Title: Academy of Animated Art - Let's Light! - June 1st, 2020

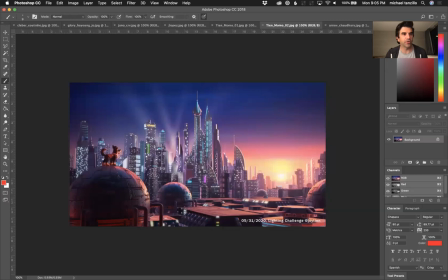So I kind of want to go through each one very quickly, just talk about pros and cons, and then announce the winner.
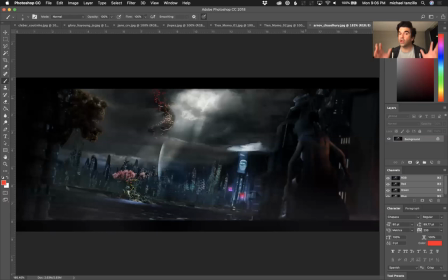So Arnav, this is really cool. I love the color scheme. I love the design. A couple elements. It feels a little low res. It feels a little bit noisy, a little artifact-y.
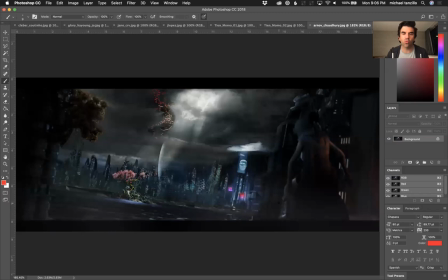I would really like to read this character a little more. I get some more rim lights or some value changes on there to get the character to pop off in the background. I like the focus back here. The camera being kind of janky on an angle is fun.
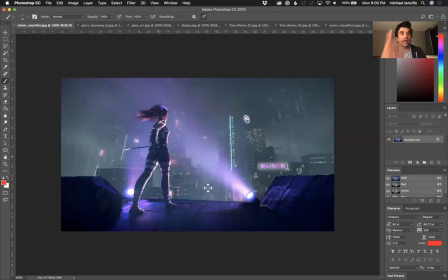It's really good stuff. I think that you can keep pushing it though to go the extra lever clever you work so hard on this one the colors are beautiful the the character lighting is is is looking really great i love the atmospherics i love the overall design of it um i think that you i know you're
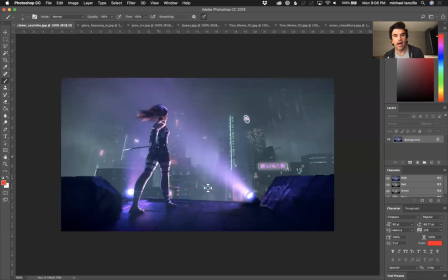going to do like a camera push and i think that'll even plus it this one is absolutely um really really strong uh i would maybe like to see a little more detail in the foreground but other than that like i said you are you've got some notes from francesco i want you to
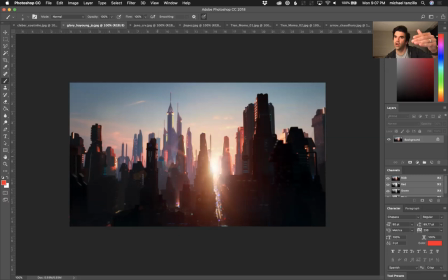keep going with that and really really great stuff uh glory uh this is a this is a textbook uh of what it means to have uh um atmospheric fall off in a shot uh or aerial perspective just not like dropping back into space there's some detail in the street there's a good sense
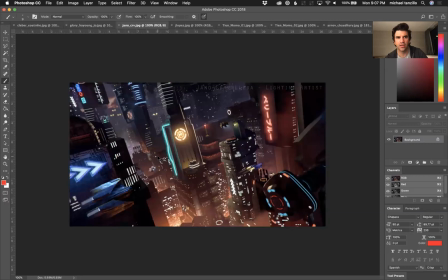of scale um just just an overall like beautiful image to look at uh jano this uh this one is it's up close it's in the city there's so much detail there's so much going on there's so much uh the neon lights
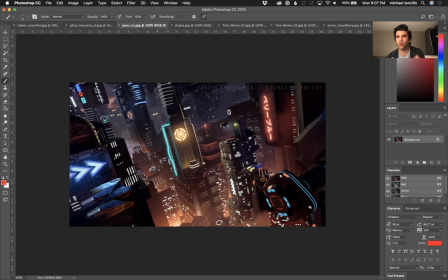are really beautiful and really photoreal this feels like a living breathing
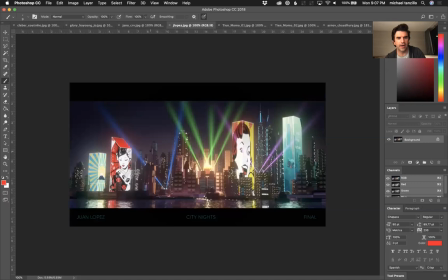city and and as you look around the image there's just a lot of variation and a lot going on um one really gorgeous stuff love the refraction on the water love the design of the buildings this feels like a future a futuristic city you've got those really nice glows around everything um another
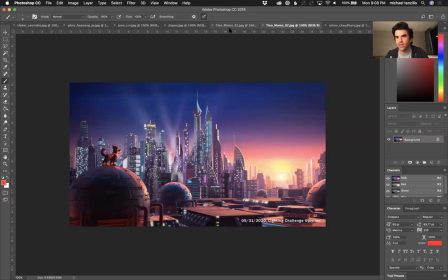strong piece by you and then uh joy love the integration of the character of the dog in these two shots i know you have the animation too but i'm just looking at this in photoshop so i love the color scheme i love the variation you got in all these buildings the shaping going
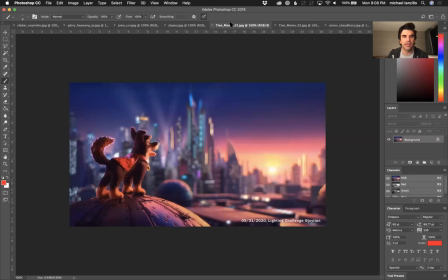around here um and and just just like this feeling of scale and both and and just you know uh using this warm character over the cool background all good stuff so you guys can see this is extraordinarily hard um
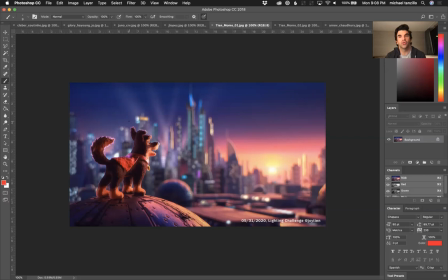but like i said with the third uh does modus rotundus we um uh so we evaluate the images the first thing i want is an image that's beautiful and that stands out and is really great all
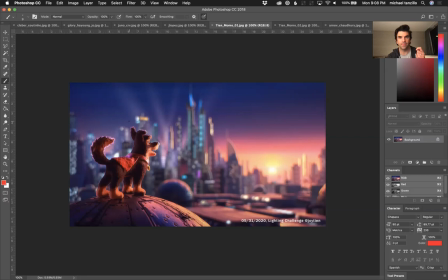of you guys have hit that note there was one that was a level degree more difficult than the others. And that was, and I'll just announce the winner. So, Jano, you're the winner of this month's lighting challenge.
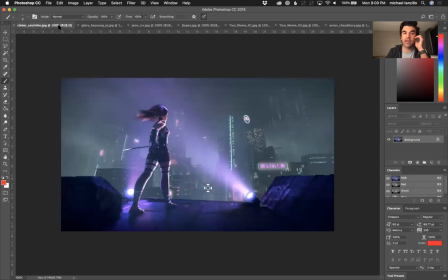Congratulations. Your level of difficulty was higher because you are in the city.
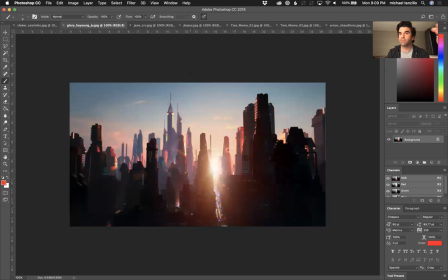Most everybody else or everybody else for the most part are using the main facets of the city as a backdrop,
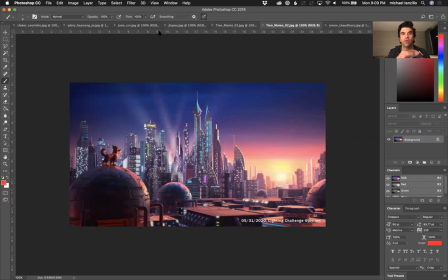as something kind of distant in a way and there's nothing wrong with that because you guys made it look beautiful